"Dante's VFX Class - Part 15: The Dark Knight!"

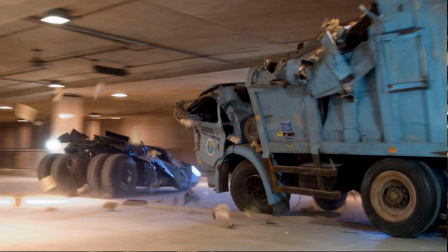It's a lot of work, of course, but you can do it. And Nolan has mentioned that he veers away from these full CG scenes.
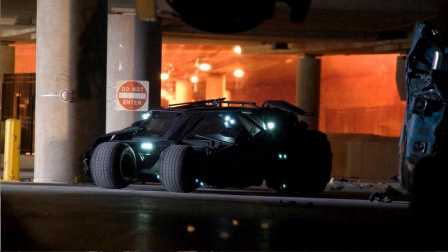He always likes to capture at least something in camera and enhance it later with CG. So that's a really important note to take note of here, is that miniatures are often augmented with additional
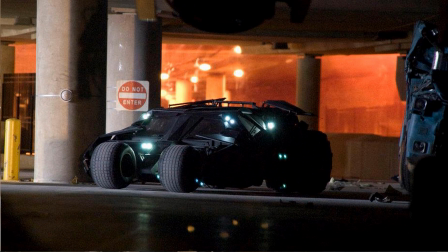CGI later on in post. Okay, so shooting of the miniature, special effect, augmenting and enhancing that shot, visual effect. Okay, and Nolan was so impressed with New Deal Studios, he used them all the way throughout to the third film,
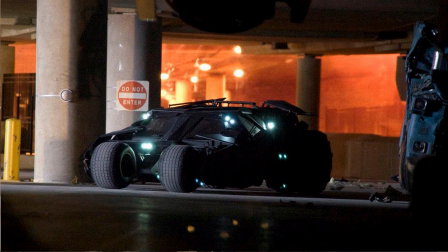especially when they needed in the third film with a villain starring a man named Bane. a sequence where there was a turboprop plane hoisted up to by its tail by another plane because its wings were blown off.
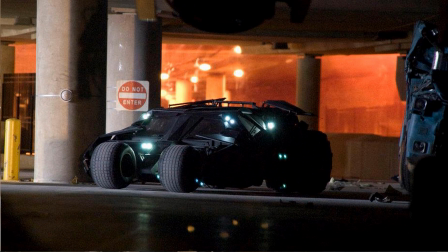If you remember that sequence from that Batman movie, that was also a miniature shoot.
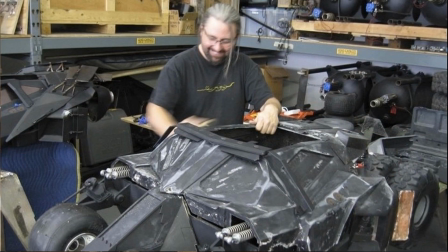Okay, so I'm going to show you a little bit now of the making of Christopher Nolan's sequence.
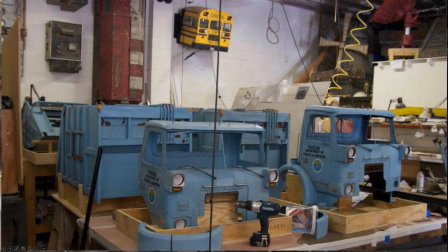By the way, some of these shots here, you'll notice another miniature back here. The Joker, played by Heath Ledger, he utilized school buses quite a bit through the movie. And obviously there's a piece of a miniature from a school bus that was undoubtedly used as well.
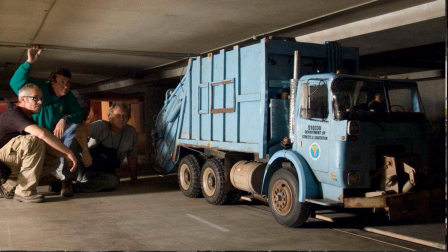But here they are, and you could just see how large the models are. They're really big for miniatures, and they look perfect. The weathering, the wear and tear. The lived-in look of these models.
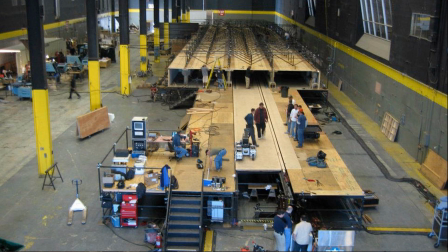Here is, of course, them building the road, Lower Wacker Drive, with the cable poles that would be underneath it, utilizing a very large soundstage here.
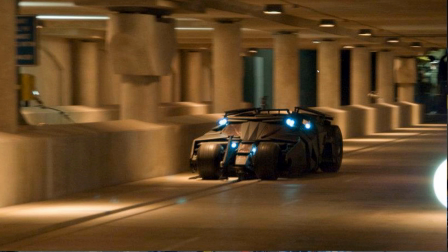And then a couple of shots here from the sequence. Let's take a look.
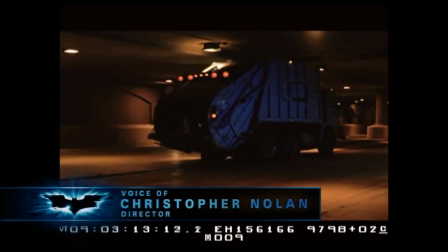I think the one element in the car chase that Chris Corwell just told me he absolutely couldn't do
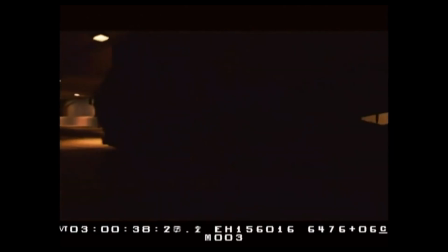for real because of the logistics of the Lower Wacker location was the Batmobile going head on into the garbage truck,
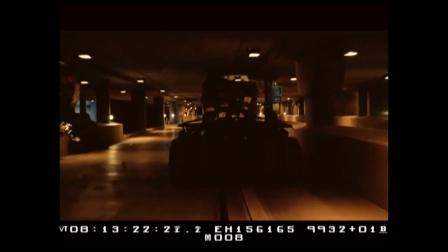which we wanted to do in a very straightforward manner, and I wanted it to feel very real, very gritty.
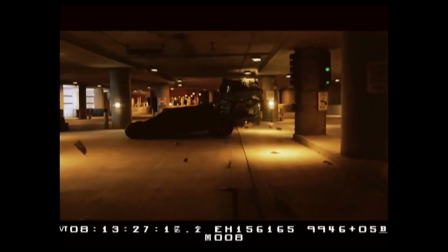But Nick Davis and his guys were able to do this with miniatures.
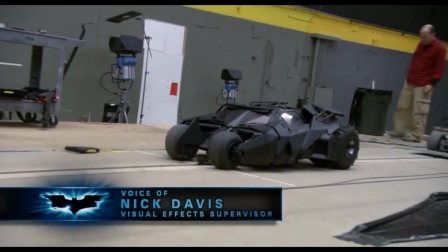And from the first movie, we had a 1/3 scale remote control tumbler, and we had all of the molds.
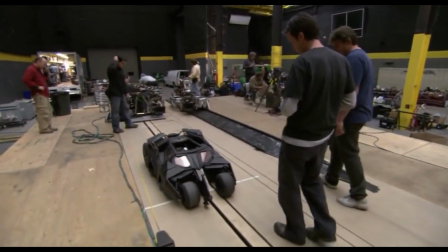So this time we used a company in Los Angeles, New Deal Studios,
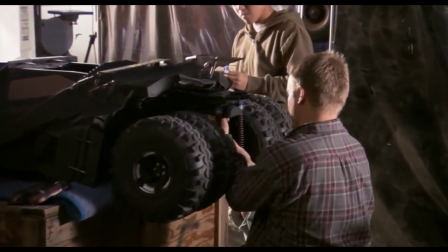to build us some new 1/3 scale tumblers, and also build us a 1/3 scale garbage truck.
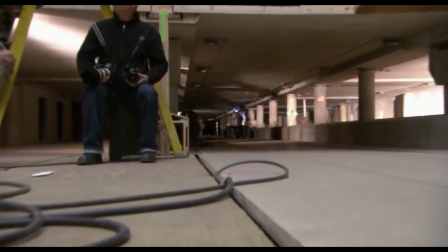And they built this on a 140-foot long stretch of 1/3 scale miniature Lower Wacker set.
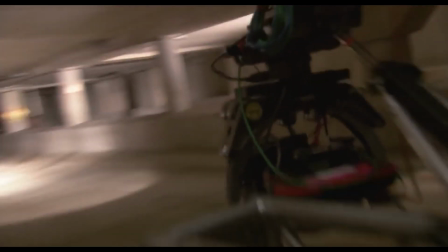And underneath it was a rod system, which basically enabled us to travel the garbage truck and the tumbler
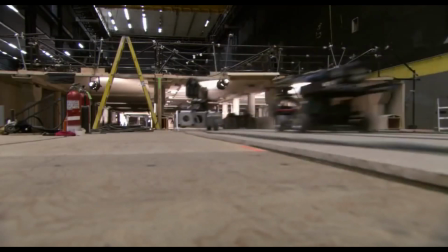in exact speeds that we could predetermine down the length of the set, and then we could smash together.
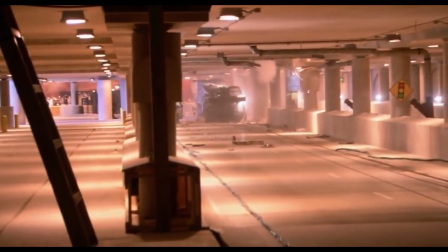At the same time, we also wanted our taking cameras to match the way that we'd shot a lot of the car chase.
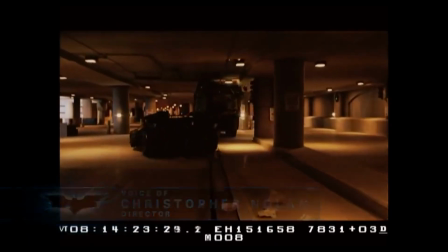They photographed it with the same exposures we'd had down below, which is slightly underexposed because we were having to use available light on the real location.
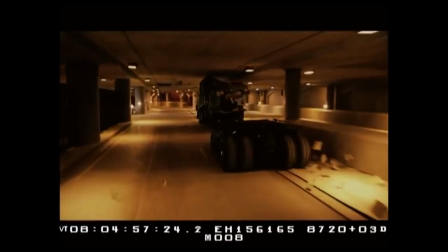So rather than overlighting the model,
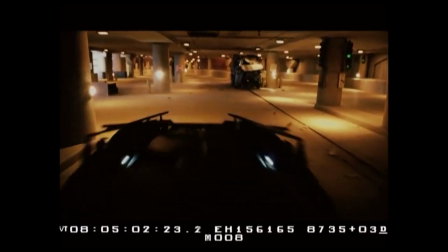they actually really matched the way in which we shot the sequence by pushing the film a stop and very slightly underexposing the film.
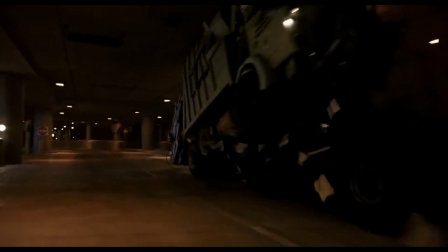I think they were able to get something that cuts in very, very well with the full-scale footage.
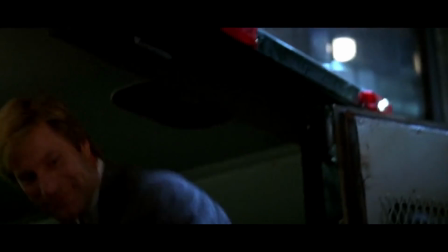Heads, I go through with it. This is your life. You can't leave something like that to chance.
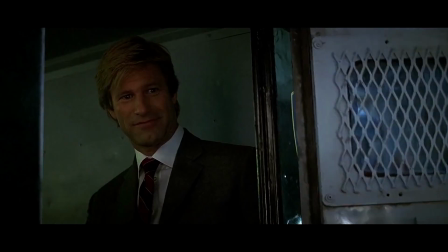I'm not.
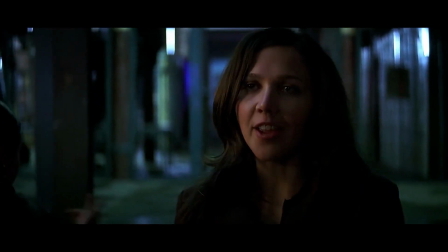You make your own luck.
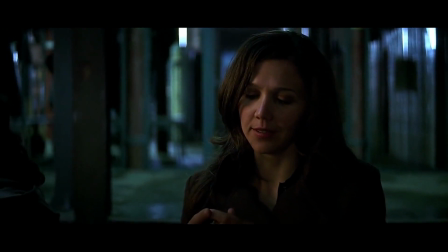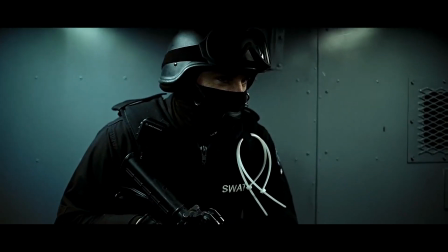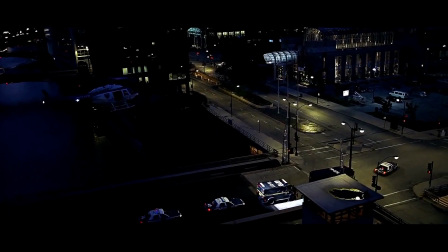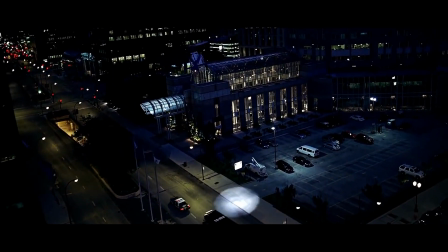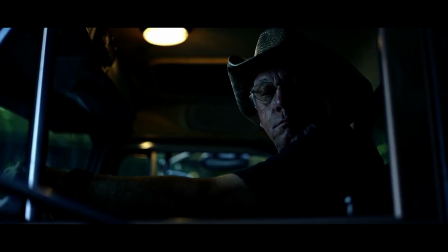Hey, you wait like everybody else, pal.